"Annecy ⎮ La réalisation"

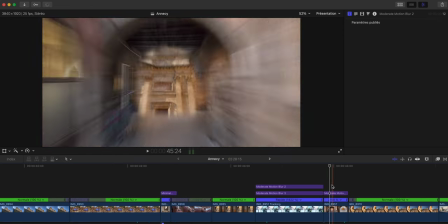760s
Et voilà, pour le plan que je parlais tout à l'heure, ça fait le même effet. Faut aimer, ce n'est pas forcément super réaliste. C'est entre le réel et le pas réel en fait. On veut ajouter un peu de réalisme, du coup on en met, mais tout de suite ça fait un peu faux, mais c'est stylé. Enfin je dis que c'est faux parce que celui que j'ai appliqué il est plutôt assez fort, le paramètre est assez fort. D'ailleurs si vous ne le savez toujours pas, tous les motionblur, ils sont disponibles gratuitement sur mon site internet, le lien il est dans la description. Sur les effets, j'ai à peu près fait le tour, finalement il n'y avait pas grand chose, c'était souvent en fait la même chose, des rangs de vélocité, quelques masques par-ci par-là. Mais je voulais rester dans quelque chose d'assez top parce que c'est comme ça que je fonctionne. ensuite j'ai placé le titre Annecy alors c'est pas que je me casse pas la tête c'est que j'aime bien avoir ma série de vidéos des lieux j'avais notamment fait ça il y a quelques temps avec Lac du Bourget, Nice et d'autres je vous invite à aller les voir il y a une playlist qui est dédiée à ça, c'est sur ma chaîne et ce que je peux vous dire c'est qu'il y en aura d'autres pour le titre je ne savais pas trop comment l'afficher en termes
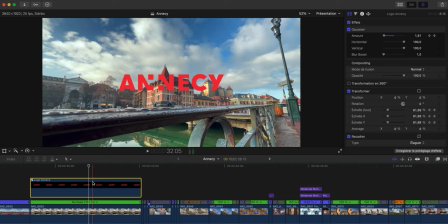811s
de design finalement je me suis dit que le mieux c'était d'utiliser la charte graphique de la ville d'Annecy donc je l'ai retrouvé sur internet et c'est leur logo et je trouvais que ça passait bien j'ai hésité à le mettre en monochrome enfin en blanc je veux dire et puis finalement je me suis dit que le rouge il se mariait assez bien avec la colo de l'image donc je l'ai laissé comme ça
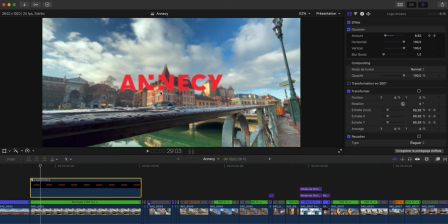829s
et j'ai juste ajouté un petit peu de flou au début pour qu'on ait l'impression que la netteté se fasse avec les bâtiments l'arrière et ainsi le figé un peu plus dans le plan et il y a un léger zoom voilà une petite augmentation de l'échelle au fur et à mesure assez faible mais je trouvais que ça passait bien avant dernière étape enfin j'aurais pu la passer en dernière étape c'est ce qui est
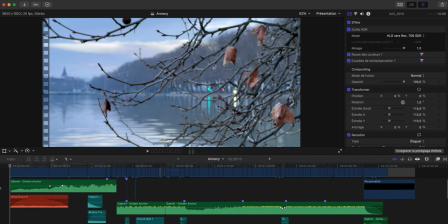848s
du sound design, une étape qui me tient à coeur et en réalité ici j'en ai fait très peu j'ai pas pu vraiment m'amuser parce que la musique était entre guillemets forte ou du moins suffisante et je voulais pas que ça fasse trop tâche dessus surtout avec beaucoup d'accélération et de décélération je voulais pas qu'on entende que des wouches ou quoi,
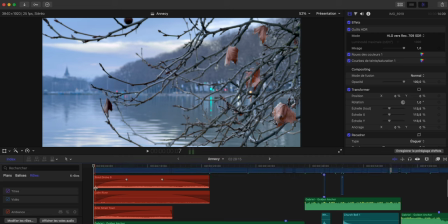864s
donc j'ai simplement ajouté une ou deux petites ambiances au début voilà c'est tout ce que j'ai passé en rouge on a en gros un tout petit peu de vent un petit peu de bruit d'eau parce que voilà il y a quand même du lac même si c'est pas des vagues et un tout petit peu de bruit de ville parce
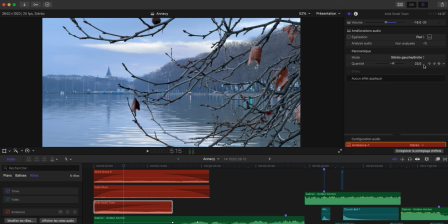878s
que ça reste la ville et un léger panoramique sur le son en stéréo où le son passe du milieu à la droite en gros progressivement pour qu'on ait l'impression que ce soit les voitures qui sont sur la droite de l'image extrait sans la musique
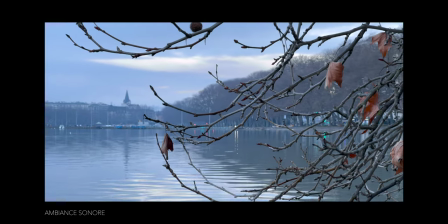bref c'est très faible on n'entend pas grand chose et à la fois c'est mon but j'aime bien avoir des sons très dissimulés dans la vidéo je veux pas qu'on se concentre que là dessus je veux que si on se concentre on arrive à percevoir quelques petits bruits tout ce qui est en bleu clair après ça va être plutôt des effets de whoosh ou des impacts ou des trucs comme ça pour renforcer un peu le dynamisme voilà il y en a un petit peu tout du long à des moments forts et puis voilà en gros j'ai fait le tour sur le sound design il était vraiment pas très poussé ici dans cette vidéo et pour finir on va parler un petit peu colorimétrie c'était ma dernière étape j'aurais pu la faire avant le sound design mais c'est pour habitude de le faire en dernier j'ai pas été très loin alors à la base j'étais parti sur totalement autre chose quelque chose de beaucoup plus jaune un peu des couleurs d'automne et puis je me suis rendu compte que
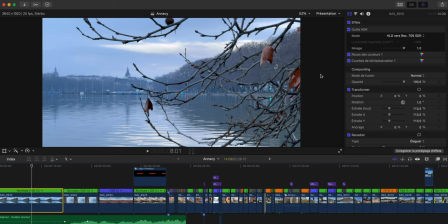940s
ça collait peut-être pas trop avec l'image ou avec ce que je voulais ressortir, donc je suis revenu sur quelque chose de beaucoup plus naturel, où j'ai des petits réglages dans les roues de couleur voilà, si on désactive c'est un peu plus bleu-vert, et puis finalement je voulais pas que ce soit trop faux, si je puis dire donc je suis revenu sur des couleurs un peu plus bleu-violet
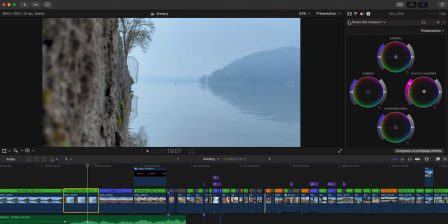957s
voilà, bah là j'ai à peu près la même chose il me semble, on était sur quelque chose d'un peu plus pâle, un peu plus orange-vert et je suis revenu sur quelque chose d'un peu plus bleu-violet je vois que sur ce plan j'ai aussi un réglage de courbe, de teinte, de saturation ah oui j'avais la pierre sur la gauche que je trouvais un peu trop rose à mon avis donc voilà j'ai
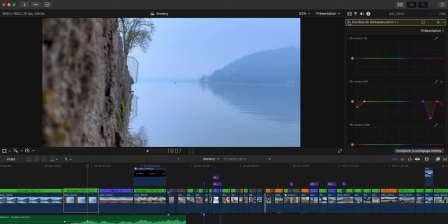974s
diminué un peu la saturation des couleurs un peu rose et le avant après on voit quand même une petite différence en tout cas moi je préfère après après les goûts et les couleurs ça change chez tout le monde c'est normal sur certains plans comme celui ci j'ai forcé un peu la
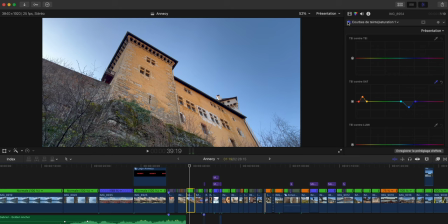986s
couleur du jaune sur le bâtiment pour voilà donner un petit peu plus de peps et j'ai diminué un peu le bleu que je trouvais peut-être
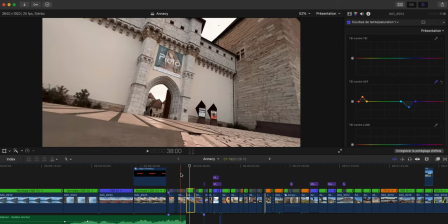992s
un peu trop fort par rapport au plan que j'avais avant parce que oui le problème dans cette journée c'est qu'il y a eu un peu des variations on avait beaucoup de nuages au début puis après ça s'est vachement découvert donc j'ai des plans où on est dans la
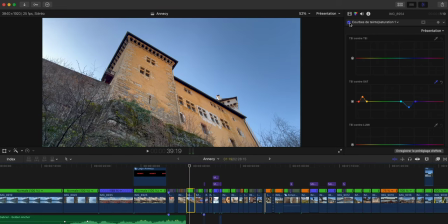1002s
grisaille et tout d'un coup on avait le beau ciel bleu c'est pour ça que je me suis permis de le diminuer et bon après il n'y avait plus trop ce problème
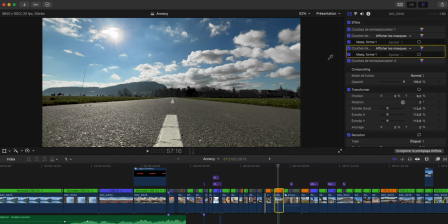1009s
sur certains plans je me suis attardé sur quelques détails notamment là ici les bandes blanches elles n'étaient pas assez blanches à mon goût voilà c'est un peu jaunâtre je trouvais que ça dénaturé un peu le côté parfait de la chose donc j'ai ajouté un masque qu'on peut voir juste ici, voilà sur cette zone où j'ai tout simplement changé la teinte de la bande blanche et j'ai coupé la saturation. Tout ce qui est de colorimétrie je suis pas professionnel là-dedans je fais vraiment selon moi mes goûts qu'est-ce que je me dis qui rendrait mieux mais je suis loin d'être parfait dans ce domaine j'en ai quand même fait une vidéo sur Final Cut,
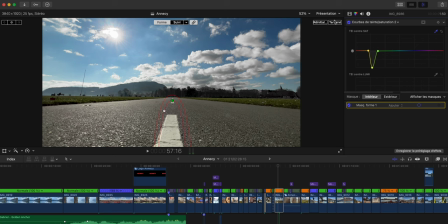1039s
si vous ne l'avez toujours pas vue elle est juste ici, je vous montre un peu tous les outils comment fonctionnent les instruments vidéo qui nous permettent de faire tout ce qui est de la colo, mais j'insiste vraiment sur le fait que je ne suis pas un grand professionnel là-dedans. Bon, voilà, je pense que j'ai fait à peu près le tour de tout ce que je pouvais vous dire sur cette vidéo, que ce soit d'ailleurs en montage ou même au niveau du tournage. J'espère qu'une vidéo comme ça, ça peut vous être utile. Peut-être que j'en ferai de temps en temps après des réalisations personnelles. Merci beaucoup aussi pour tous les commentaires que vous avez mis sur la vidéo Annecy. J'étais content de voir que vous avez compris qu'est-ce que je voulais transmettre à travers ma vidéo, le fait de filmer l'iPhone, tout ça. Si vous avez trouvé la vidéo utile, abonnez-vous. Il est clair que c'est la meilleure façon pour me soutenir et ça m'encourage à vous montrer d'autres choses. Merci à vous, merci à Nouwer pour le slider et nous on se dit à la prochaine vidéo. C'était Coran 20.